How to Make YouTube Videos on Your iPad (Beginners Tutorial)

And if you wanna check out our YouTube class, it's a free one-hour class on how to make a part-time or full-time income on YouTube with a small audience. And you can check that out at thinkmasterclass.com or check out the link in the description below. Now, the next tip is one of the most important tips because it can actually save you so much time. And that is to simply lock down your shot and take a test shot and test your audio.
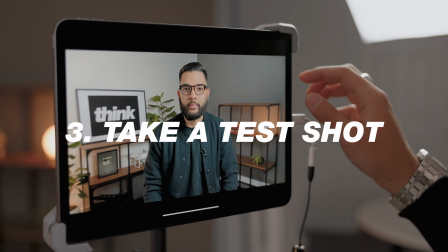Talk at the level you're gonna talk at and just make sure it looks and sounds the way you want it to.
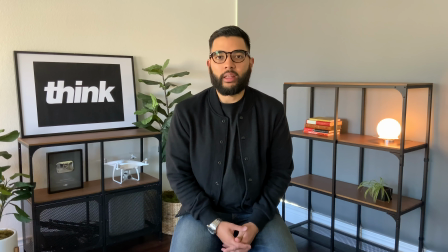I did a test shot just for the video that I'm creating. And I found that I didn't like where I was and also the mic placement as well.
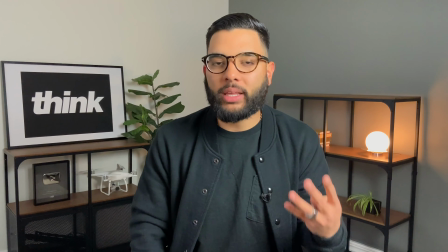And so another thing you can actually look out for are things in the background that maybe you don't want to be in the shot or what have you. But more than anything, just make sure you take that test shot, watch it back, hear it back, and then you'd be ready to go.
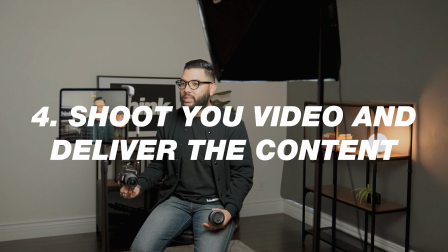And that now brings us to tip number four, which is to shoot your video and deliver the content. Now, it's important to note that you should never just turn on the camera and just start talking. You should definitely research your video topic and title in YouTube and then create a script outline or an actual script if that's how you like it,
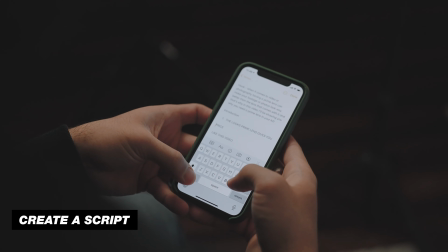so that when you're filming your video, you have less mistakes, making it even easier to edit and post.
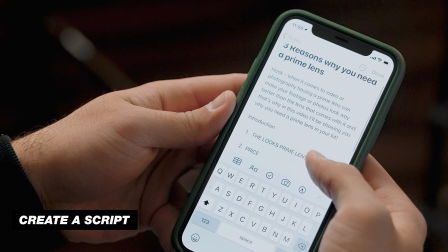Specifically, the video that I am making on the iPad for my personal channel is three reasons why you need a prime lens for photography and videography. Now, I came with a script and I came ready with how I wanted the video to pan out. So once I actually shot my talking head portion, or what is called the A-roll,
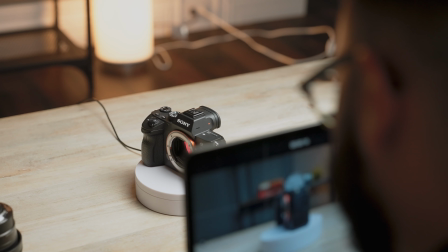I then started to shoot B-roll so that when I talked about certain things, I can reference that footage to match what I'm saying.
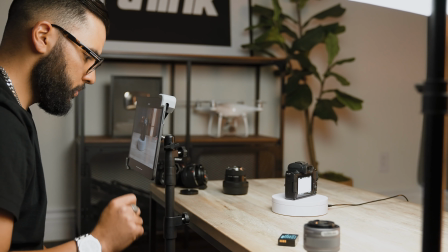I actually got this super cool turntable from Amazon for under $25. And it just makes stationary footage a little bit more cool and cinematic.
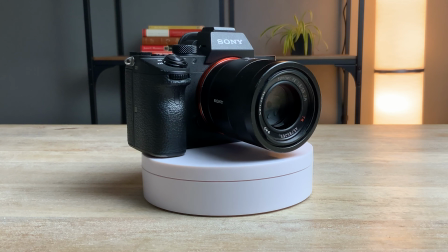And I'm simply using that to demonstrate what it is I'm saying.
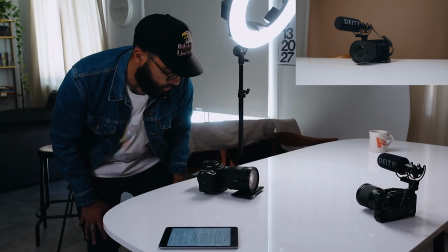If you want to learn more about how to shoot and edit B-roll for your videos on YouTube, then you can check out a video I did.
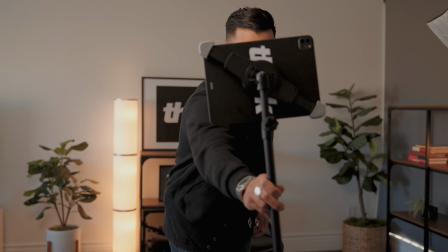I'll post a link to it down in the description below. Now, if you applied all four tips that I just mentioned in this video, which is finding your camera angle,
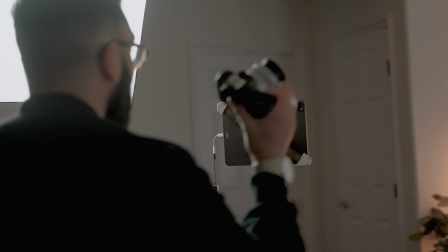setting up your gear, taking a test shot and then delivering the content and getting all your footage done, I would say you're ready to edit. However, don't edit your video quite yet. What you wanna do is get your thumbnail shot.
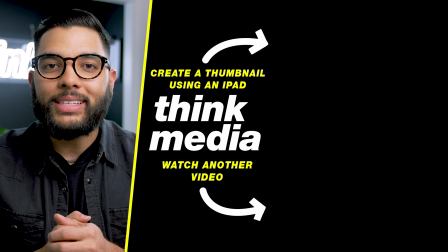And so click or tap the screen to check out the training I did on how to make a thumbnail with your iPad.